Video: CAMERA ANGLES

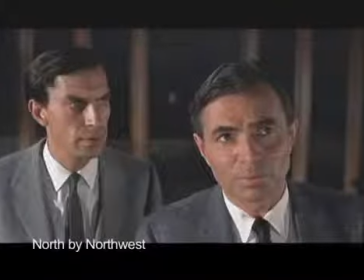[4:14]
This shot shows two not very vulnerable, not weak spies at the moment spy number one announces his plans to toss an extremely vulnerable double agent from an airplane.
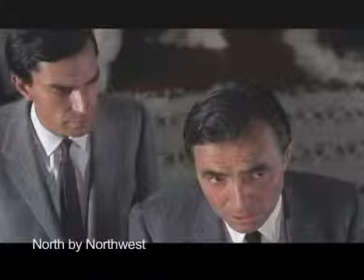[4:25]
In this example, the high angle's meaning has nothing to do with the on-screen subjects.
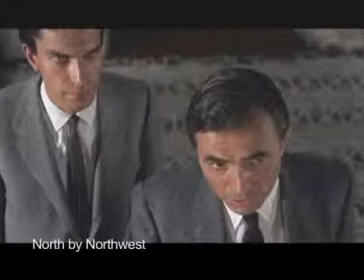[4:30]
Instead, it visually references the potential fate of their victim. An extreme high angle, also known as a bird's eye view, positions the camera directly above the subjects,
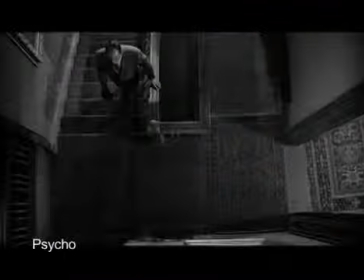[4:42]
creating a disorienting viewpoint handy for shocking audiences or presenting an unnatural or strange situation,
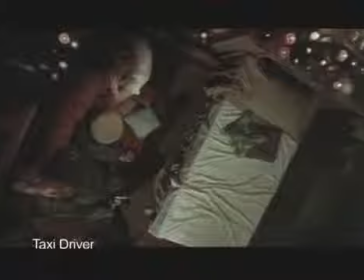[4:49]
such as being murdered by a cross-dresser or the aftermath of a vigilante rampage.
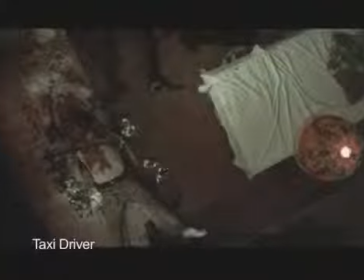[4:56]
When it comes to conveying unnatural situations and disoriented states of mind, the camera angle of choice is the Dutch angle or oblique angle, same thing.
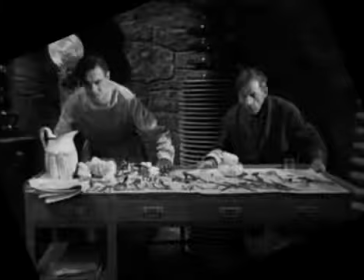[5:06]
This angle intuitively conveys that something strange is going on by slanting the camera's level
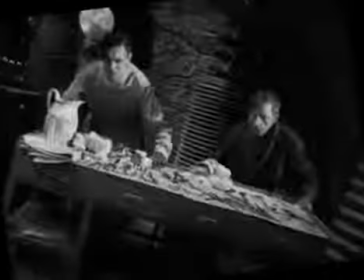[5:13]
to change our usual horizontal and vertical viewpoint into something more diagonal.
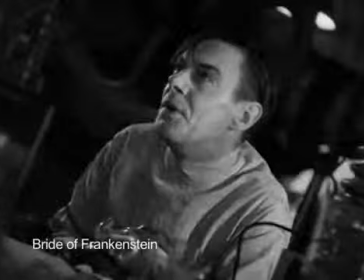[5:19]
The audience's point of view now feels off balance,
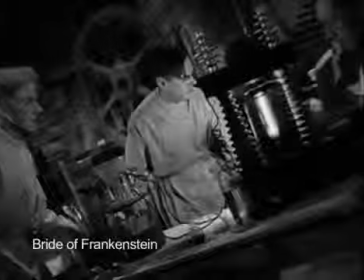[5:22]
which is just how the filmmaker wants you to feel as you experience an evil genius and his mad scientist partner reanimating a corpse,
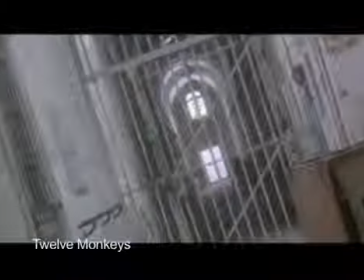[5:31]
or a drugged protagonist attempting to escape an asylum,
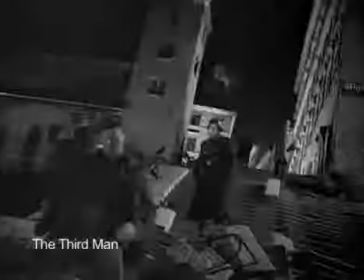[5:36]
or a city where the normal rules of law and ethics do not apply. And those are your camera angles: high level,
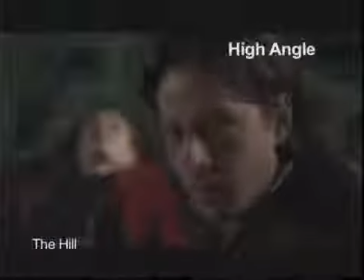[5:47]
low angle, high angle, bird's eye view or extreme high angle, and Dutch angle.